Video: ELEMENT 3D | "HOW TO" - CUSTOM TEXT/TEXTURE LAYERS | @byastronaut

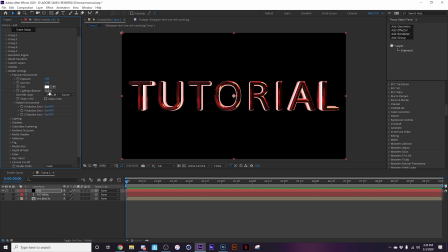[4:37]
all right now that should be good now you see when we take this off and click none this is what our text looks like without our environment layer and when we put it back on that's what it looks like with the environment layer so what i like to do actually before getting into
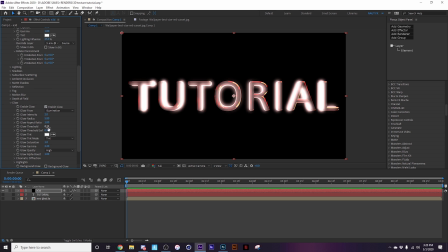[4:53]
that we're going to come to our glow since we did put a bright light on we're going to enable it we're going to turn down the glow a little bit increase the threshold and then turn down the radius just a tad all right so we got this nice little kind of effect going on with the middle layer
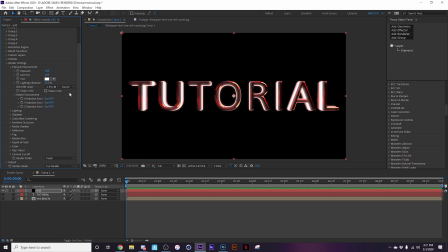[5:11]
and then what i like to do the environment layer um just to give it a little more animation a little more movement like you're moving through an actual space um typically i only stick with it also depends on the camera movement in the scene but typically i only like to
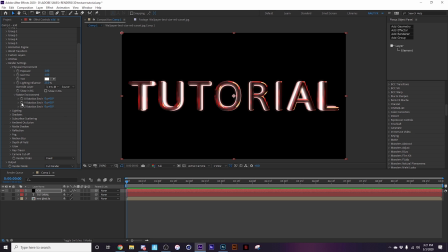[5:28]
stick with two different keyframe movements for this and that's a z and y rotation for this one we're going to stick with the y rotation and we're going to keyframe it at zero in the beginning and then we're going to go to the end keyframe and keyframe it to negative one so this
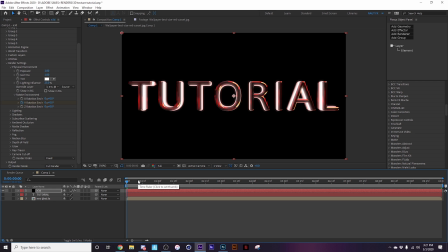[5:45]
is going to do negative 360 degree rotation when we when we uh go through the clip and we'll play that back all right so we got this kind of nice little effect like almost like this wave ripple effect going on because of the texture
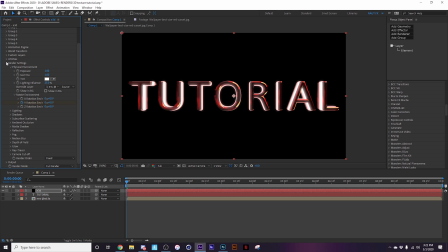[6:05]
and then what we could even do more in depth is we could to make it look like something's actually affecting this is we could make it go into frame like this so we're gonna play that back
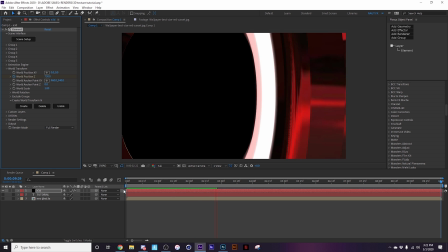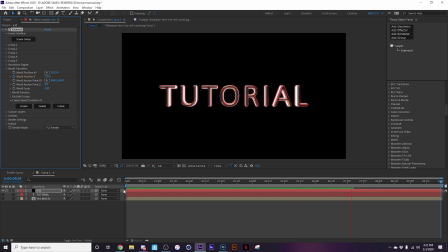seeing even though that there's no atmosphere in this space it still looks like something is is affecting the text as it moves through this space
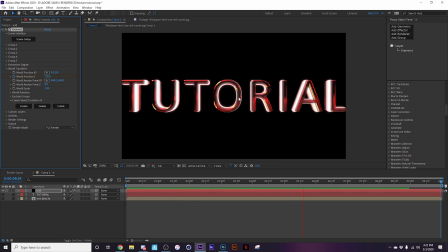[6:43]
um you could play with the rotation a little bit to kind of make this effect go slower um but that's all preference to how you want to look
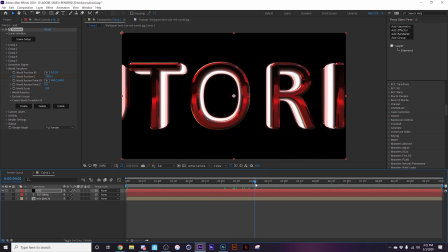[6:51]
in the end but what we can even do more is say we don't like this red we
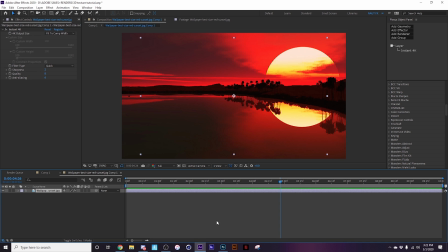[6:56]
want to go into our environment layer we're just going to come add hue
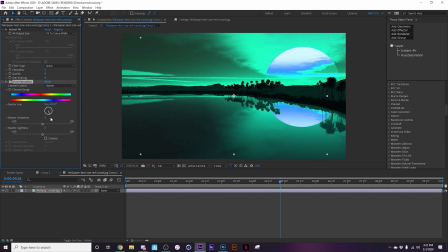[7:01]
saturation let's say we want a nice little nice
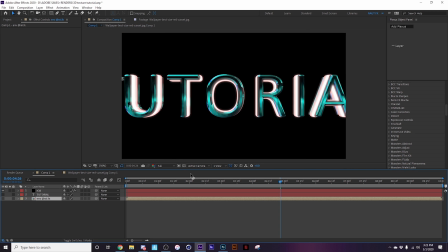[7:06]
little blue we got going on here and then boom we got this nice little blue glow thing with this red little under glow in it but we
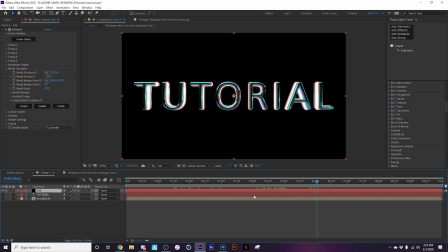[7:19]
could even do more to make it build sort of this atmosphere that i was talking about maybe put a little s glow on there for y'all don't know what s glow is it's sapphire glow uh go check them out really good plugins and
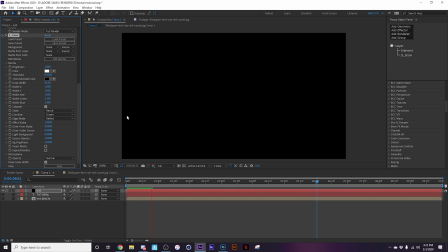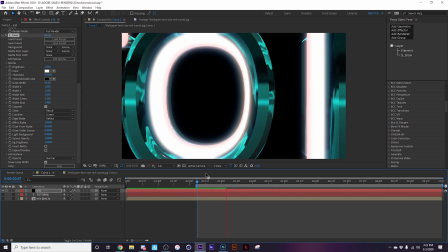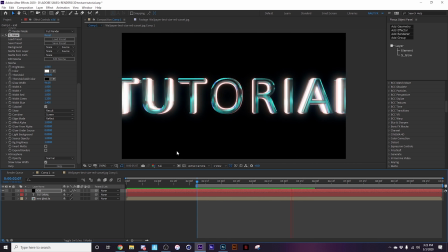[7:47]
boom now that we're almost done with this maybe we're like hey listen i like it and all but um i feel like i kind of want this to
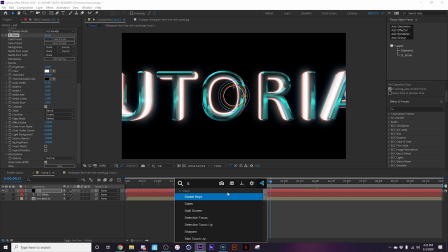[7:56]
flicker a little bit when it's going through this little space so we're going to come up as flicker and
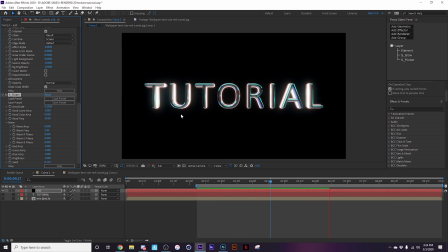[8:05]
i'm not going to really mess with it but you can get the gist of it it's going to flicker this glow and
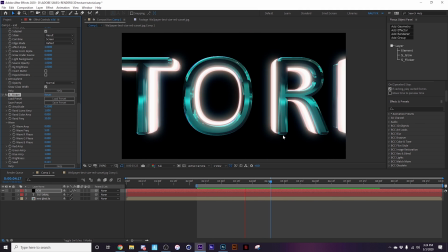[8:17]
there you go guys that's basically you get this nice beautiful text so
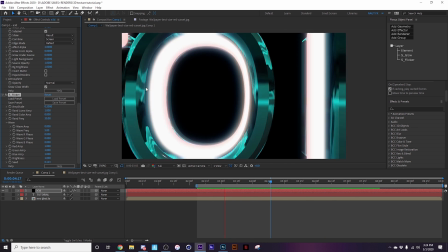[8:22]
yeah if you'd like to see more uh tutorials in the future please put in the comments down below
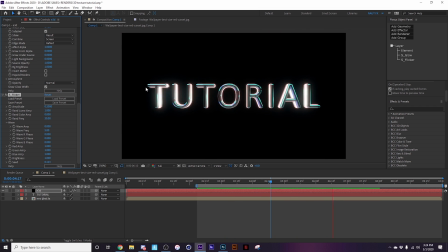[8:26]
what you'd like to see tutorials on i'm going to be trying to do at least one a week again shout out to
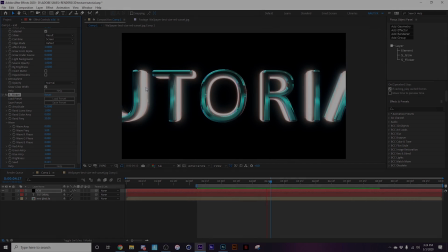[8:31]
my boy at ryle period effects on instagram and twitter uh go drop a follow to my instagram and
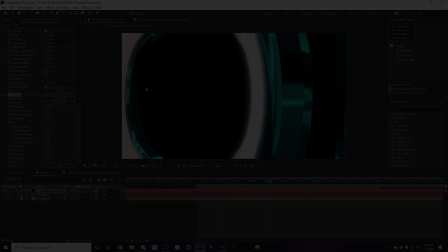[8:36]
twitter too at by astronaut um just to stay updated on my content thanks guys